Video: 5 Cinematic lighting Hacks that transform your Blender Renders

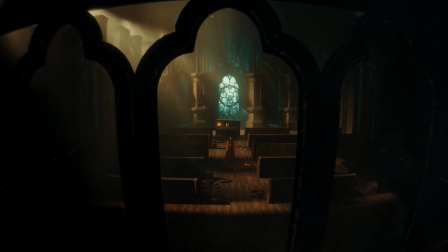Hi, my name is Popo Tsunami and welcome to my YouTube channel. I'm a filmmaker, VFX artist, and animator.
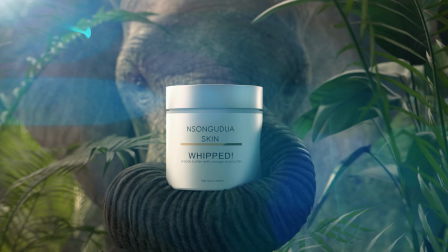And after lighting over 100 scenes for clients, here are 5 tips to help you get better at lighting your 3D scenes in Blender.
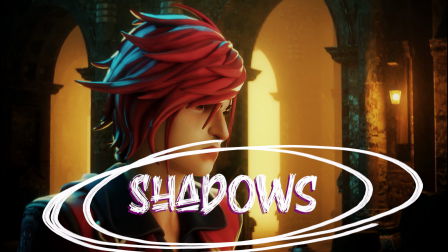Tip number 1 is taking advantage of shadows, which is basically ensuring that your scene has bright values but also dark values.
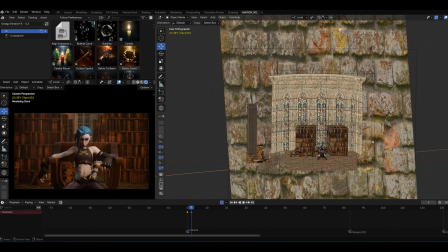So for example, this scene looks well lit, but if you were to look at the
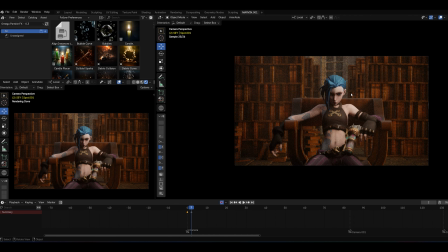image feels flat because the background is lit, the character is lit, but they kind of feel similar.
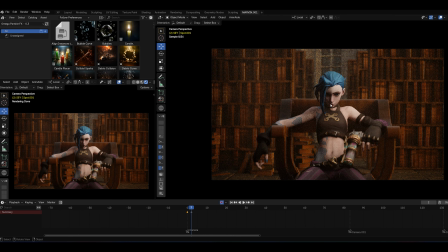So the lighting is not allowing for depth and it's not allowing for the scene to look cinematic,
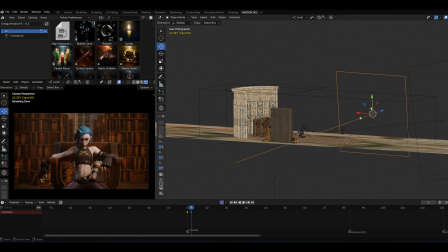which you would never find in a commercial or a movie project. Now, if I were to just move the key light, which is this spotlight over here,
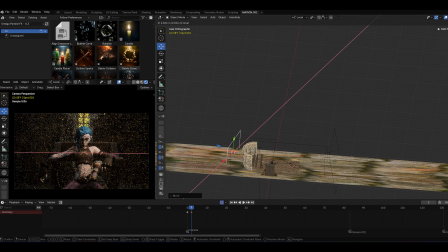to the back of the scene and then change these overhead lights to match the color of the key light,
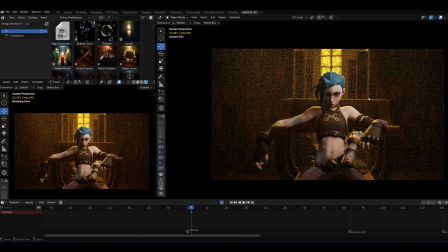as you can see, the lighting setup has basically created depth to the image while simultaneously making this very simple scene look very cinematic.
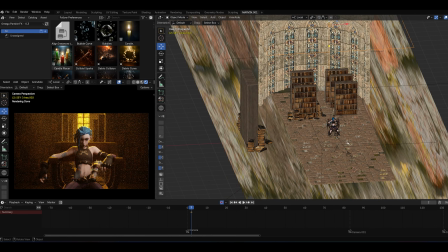As you can see, this scene is literally just a plane for the floor, some bookshelves, and then this arc.
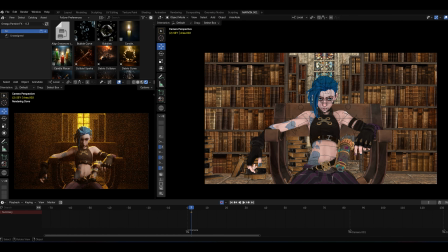But by rearranging the light setup, I have made the scene look a lot more cinematic and a lot more dynamic.
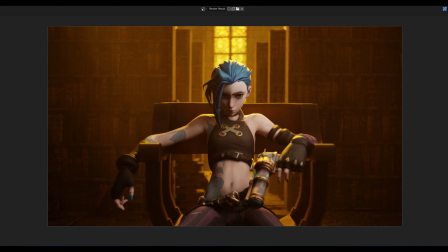Now, if I were to flip back and forth between these two renders,
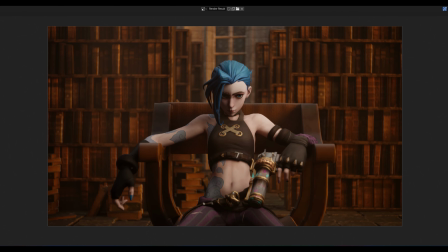you can see a very flat looking image and an image that looks like it could be out of a movie scene.
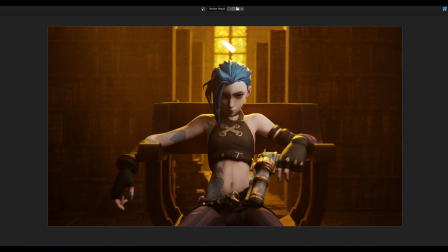So the trick here is literally just having a bright spot in your scene, a dark spot, and then another bright spot. You can literally repeat this over and over again.
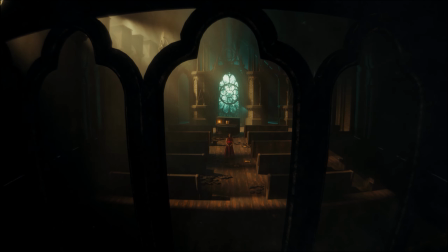I've done this in multiple scenes where you can see the same setup: darkness, light, darkness.
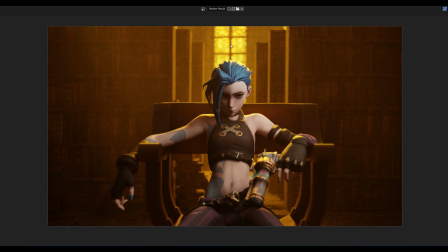It doesn't have to be typically like fully black. It just has to be consistently well lit.
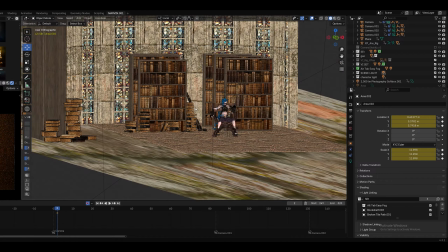Tip number 2 is light linking. This, in my opinion, is one of the best features of Blender 3D.
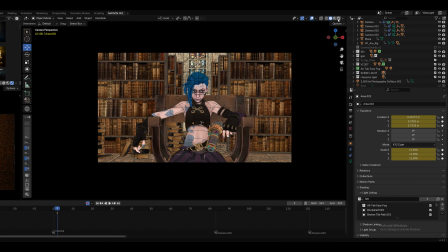It basically allows you to create light setups that affect only one object in your scene.
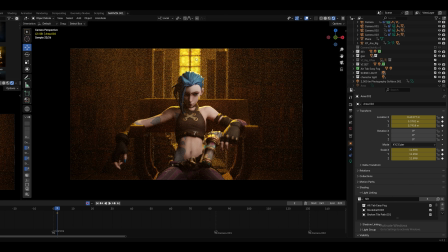And what that enables me to do is light both my object and my background separately without any of the lights affecting each other. So for example, for this scene, if I were to turn off the lights, as you can see, my character is still well lit. And if I were to turn off my character light and turn on the background light, the background is lit, but the character isn't well lit.
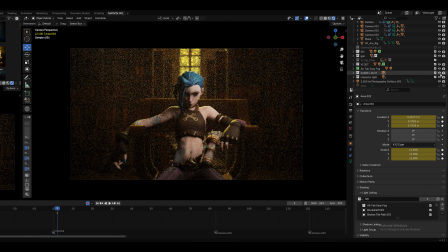The advantage that this gives you is you can light your character the way you want to without worrying about the light's impact on the environment.
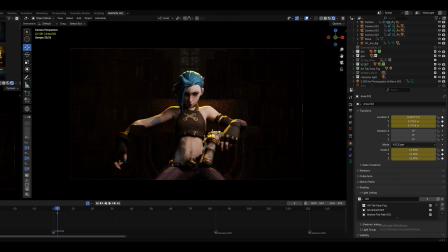So for example, if I were to turn off light linking for the main spot in this scene,
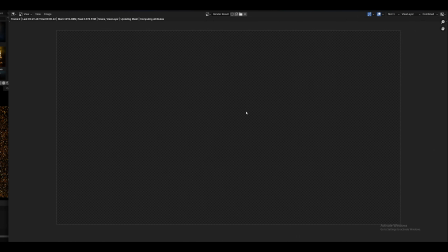what I would have is a more washed look for my character because this light is illuminating both the chairs,
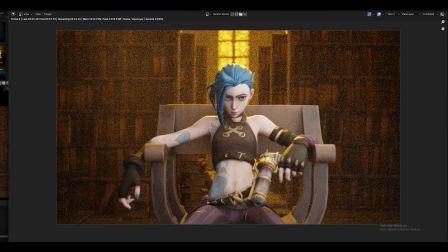a little bit of the background, and the character. If I were to render this out, which I'm going to do real quick,
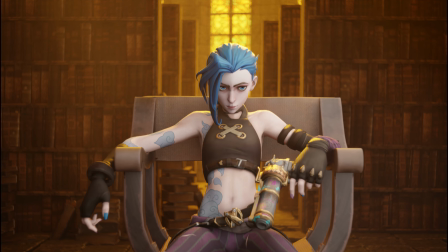and then flip back and forth between this light and the previous light setup, you can clearly see the difference. The previous light setup is linked in such a way that I don't have to light the chair because the light is linked to the character,
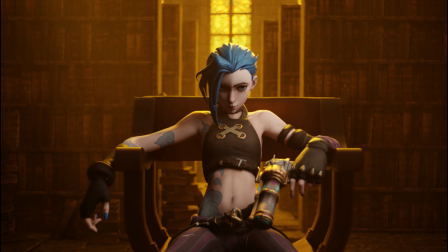which gives me an overall more beautiful image than if I were to just light the scene without light linking.
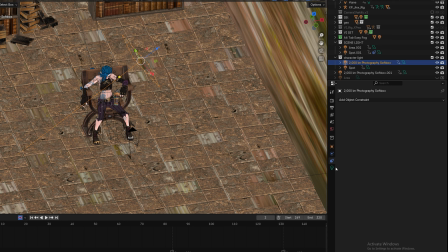So here's how to do light linking. You select your light, you click on object properties, you look for shading, select the collections icon, and then you select the collection in which your character or the objects you want your light to affect is inside,
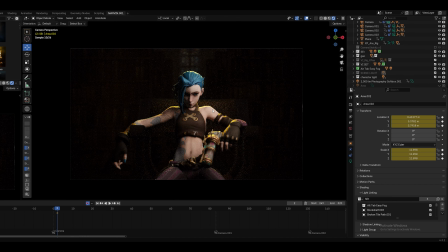and voila, your light is only affecting the objects in that collection.
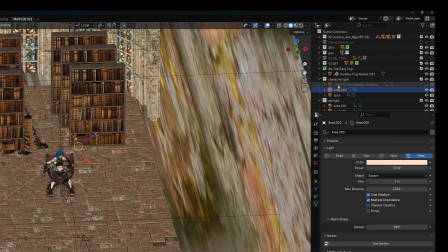Tip number 3 is IES light. So here's the same shot lit with the default Blender light and also lit with an IES light. As you can see, the lights are set to the same power and the same color, but the render results are so different.
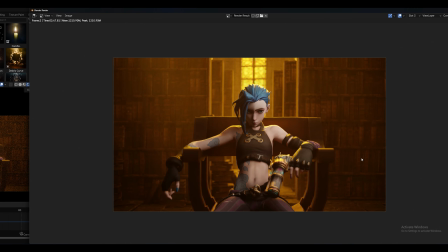For the IES lights, you can see the realistic light roll-off, which helps you prevent the CGI skin look.
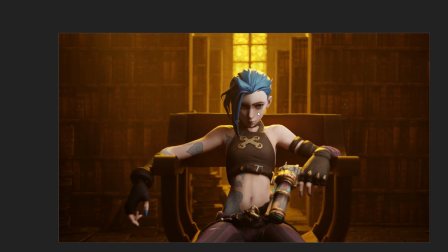And then from the default Blender lights, you can see that the lights feel a lot more harsher, even though they are set to the same bar.